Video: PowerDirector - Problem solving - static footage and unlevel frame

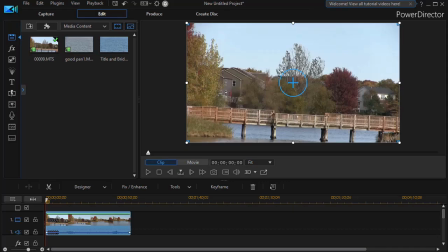In this tutorial in CyberLink PowerDirector, I'd like to begin a short series where we look at common problem solving in building a video project. I recently did a 40-some second clip and ran into five major issues.
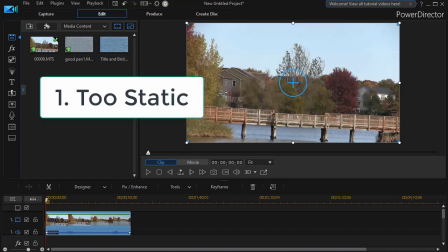The first one is the footage I first shot was too static. The second is my horizontal was not right. You see that on the screen in front of you. The third, you also see the colors were a little bit dull. Fourthly, the music that I selected for it was great, but too short.
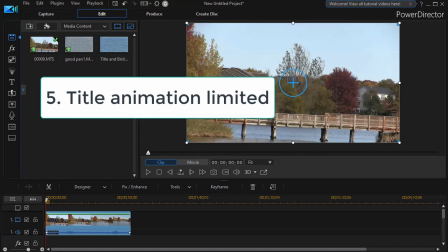And fifth, the title animation that I thought I could do in PowerDirector seemed too limiting, and I found a way to expand on that.
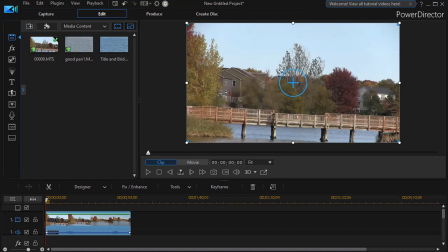So those are five issues that we're going to help solve as we help train you in learning to be a good problem solver, moving from something that doesn't seem to quite work to something that is exceptional.
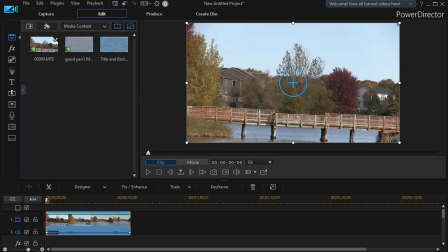I'd like to give you a preview of a semi-finished product with a few seconds on the screen of the clip, and then we'll show you some of the problems we had to solve to get there, and hopefully this will be useful for you in your decision making as a video photographer or video editor.
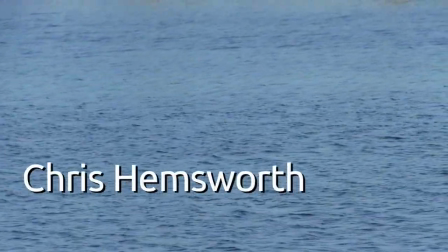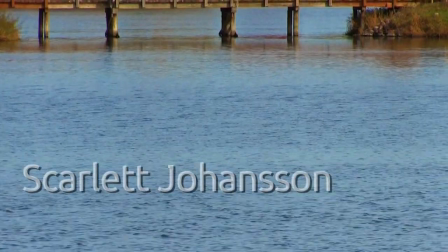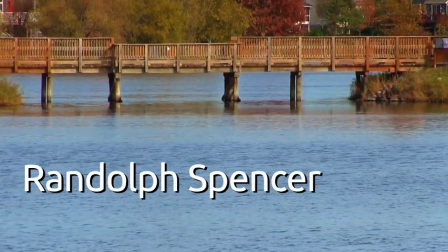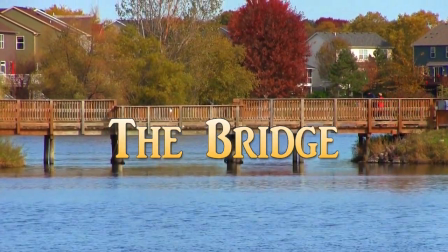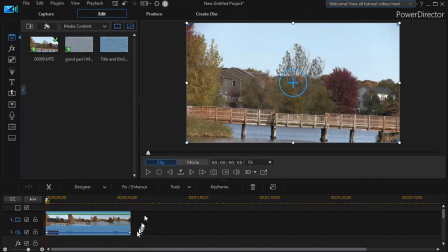The first problem we had was that the footage was basically boring. So this clip, which I took, which I placed on track number one, turns out to be interesting. There's a little color. It's the scene I wanted, but you notice the first few seconds, it doesn't go anywhere.
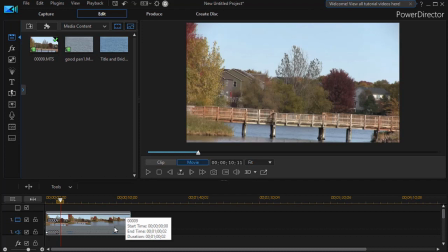It's just too dull. And so what I'd like to recommend, and this is what I had to do, is think about how do I make this more interesting? We could zoom in or zoom out or pan. But what I thought would be fun, and I'm going to take this off the timeline so you can see the one I did use,
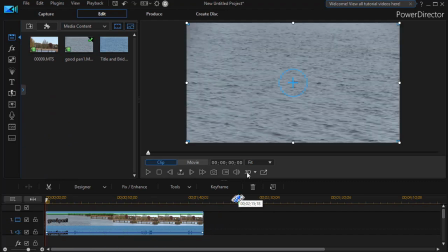is I basically just started shooting the water in front of the camera, which was on a tripod.
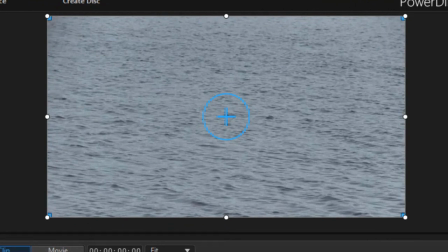The thing that this does is this gives a little bit of mystery to the beginning of the clip because you don't know where you are. Are you in an ocean? Are you in a harbor? Are you out in the middle of nowhere? Are you in a city?
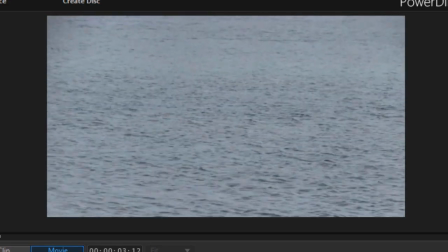You really don't know. And so it gives a bit of mystery, and it's a great way in which you can put credits or other thing titles on the screen,
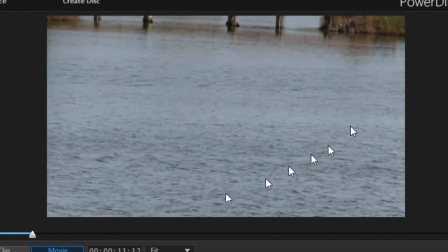and people don't know exactly what it's building to. But then you notice you begin to see the colors in the upper right, and it starts to define the locale one frame at a time, which is a little bit interesting. You're drawing someone into a picture.
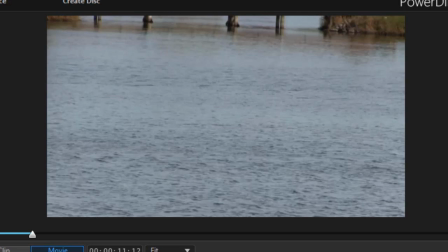You're taking them someplace without even moving the camera, except from the bottom of the shot up.
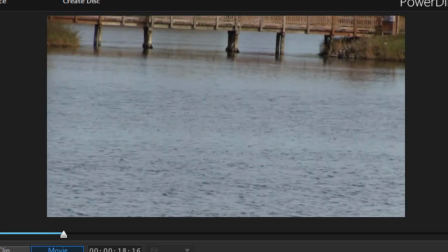You may have to shoot this several times to get this kind of effect, because on most cameras,
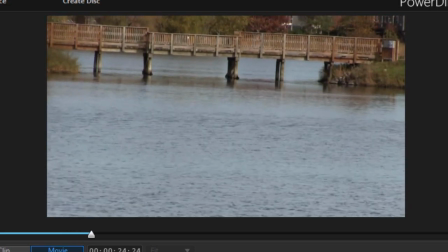unless you have hundreds and hundreds of dollars of accessories, it's hard to get a nice smooth motion.
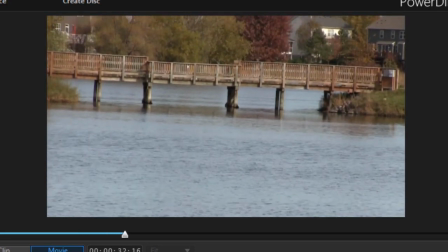And I found that I had to shoot this many times so that I could move that tiny little motor in my camera so it didn't look too jerky.
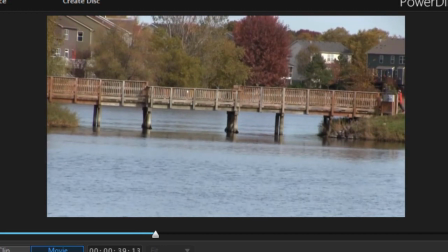You may have to do the same thing, but it's worth it if you have the patience for that.
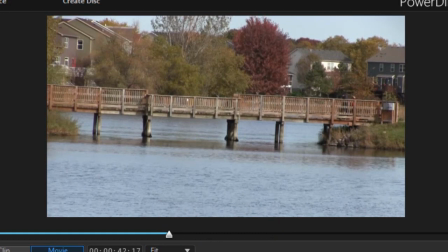So that's a tip on going from boring to more interesting.